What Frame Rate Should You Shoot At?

60 frames per second is the frame rate you want to use when you plan on slowing down your footage.
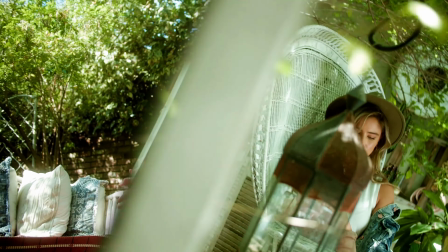This looks really good when you want to shoot B-roll. You can pretty much shoot most B-roll in 60 frames per second and it'll look pretty good.
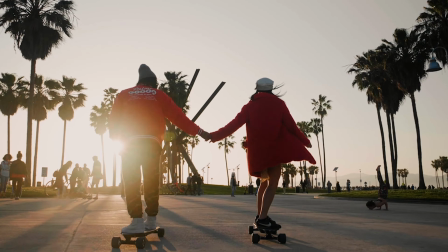60 frames per second looks really good for people walking, people cruising on skateboards, wedding footage, vlogs, doesn't really matter. It's the perfect frame rate for spicing up your footage a bit and doesn't dramatically slow it down. And you wouldn't want to shoot in 60 frames per second and make a video at 60 frames per second because it's even more fluid than 30 frames per second and doesn't look natural at all.
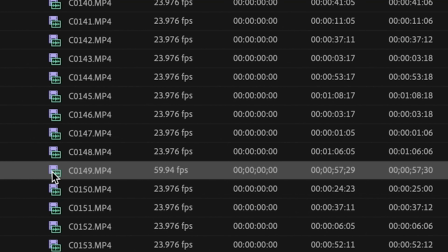When you're shooting in 60, the best way to put the clip in slow motion is to right-click the clip and click on interpret footage and
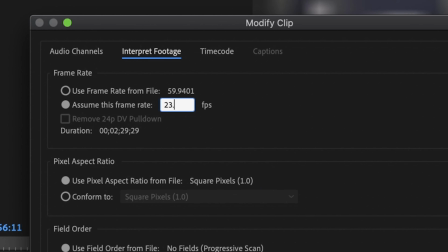choose assume frame rate and change it to whatever frame rate your normal speed footage was shot in. Then the clip will by default play back at 23.976 and slow down to the maximum slow motion that that frame rate will allow. When you're slowing it down to 24 frames per second, the footage is going to be two and a half times slower because 24 plus 24 plus 12 equals 60. Where slowing it down to 30 frames per second means that it'll be two times slower because 30 plus 30 equals 60. Now once you start getting into the higher frame rates like 120 frames per second, it's going to slow down the footage even more dramatically. My rule of thumb when choosing a slow motion frame rate is if you can't see the action of something because it moves too fast Then that's something that'll look
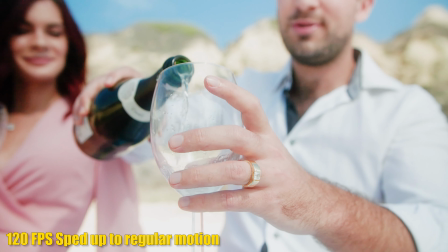really interesting when slowing it down from 120 and onward For example when pouring liquids into a glass You normally don't see all the bubbles
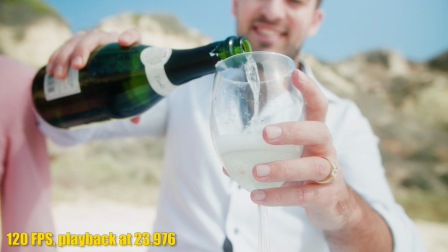and liquid splashing around in the glass because it moves too quickly We're slowing it down It lets you see all of the extra details
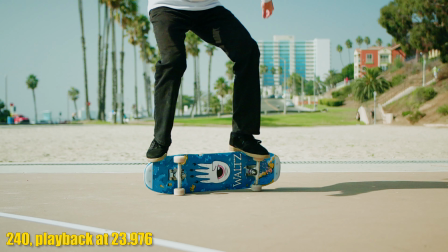when you're filming fast action sports like skateboarding the trick happens so fast that you can't always process exactly what the skater did.
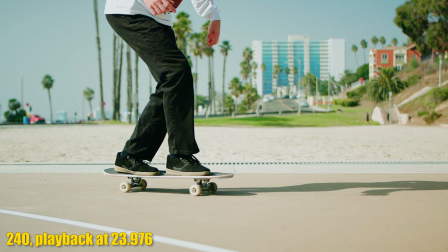Where if you slow it down it looks a lot cooler because this is a detail that you wouldn't be able to see unless you slowed it down.
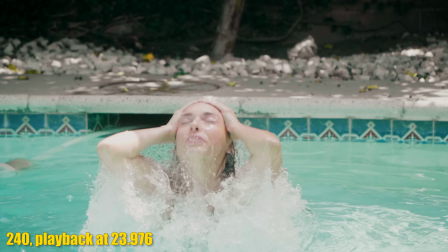When someone is coming out of a pool it looks a lot cooler to see all of the water splashing around because normally when you see water splashing it moves too quickly.
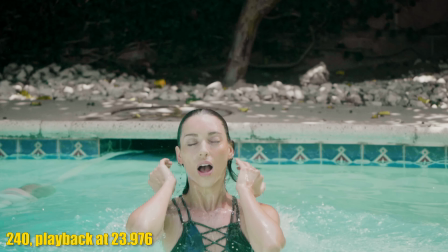Whereas slowing it down you can really see all of the details of the water moving and it looks a lot more cinematic. If you shot a slow frame rate for something where there's hardly any action happening, it looks really boring. So choose your frame rates based off of the speed of the action. So that is the video for today guys. I hope that was very helpful to you and if you have any questions about frame rates or if I didn't explain it very well because I don't know what I'm doing, be sure to leave a comment down below just asking whatever it is that you're confused with and I'll be sure to answer it as soon as I can. I'm very consistently looking at my YouTube comments and And don't forget to subscribe and like the video, and be sure to check out more of my videos for more filmmaking-related content. Have an amazing day, and I'll see you guys later. Peace.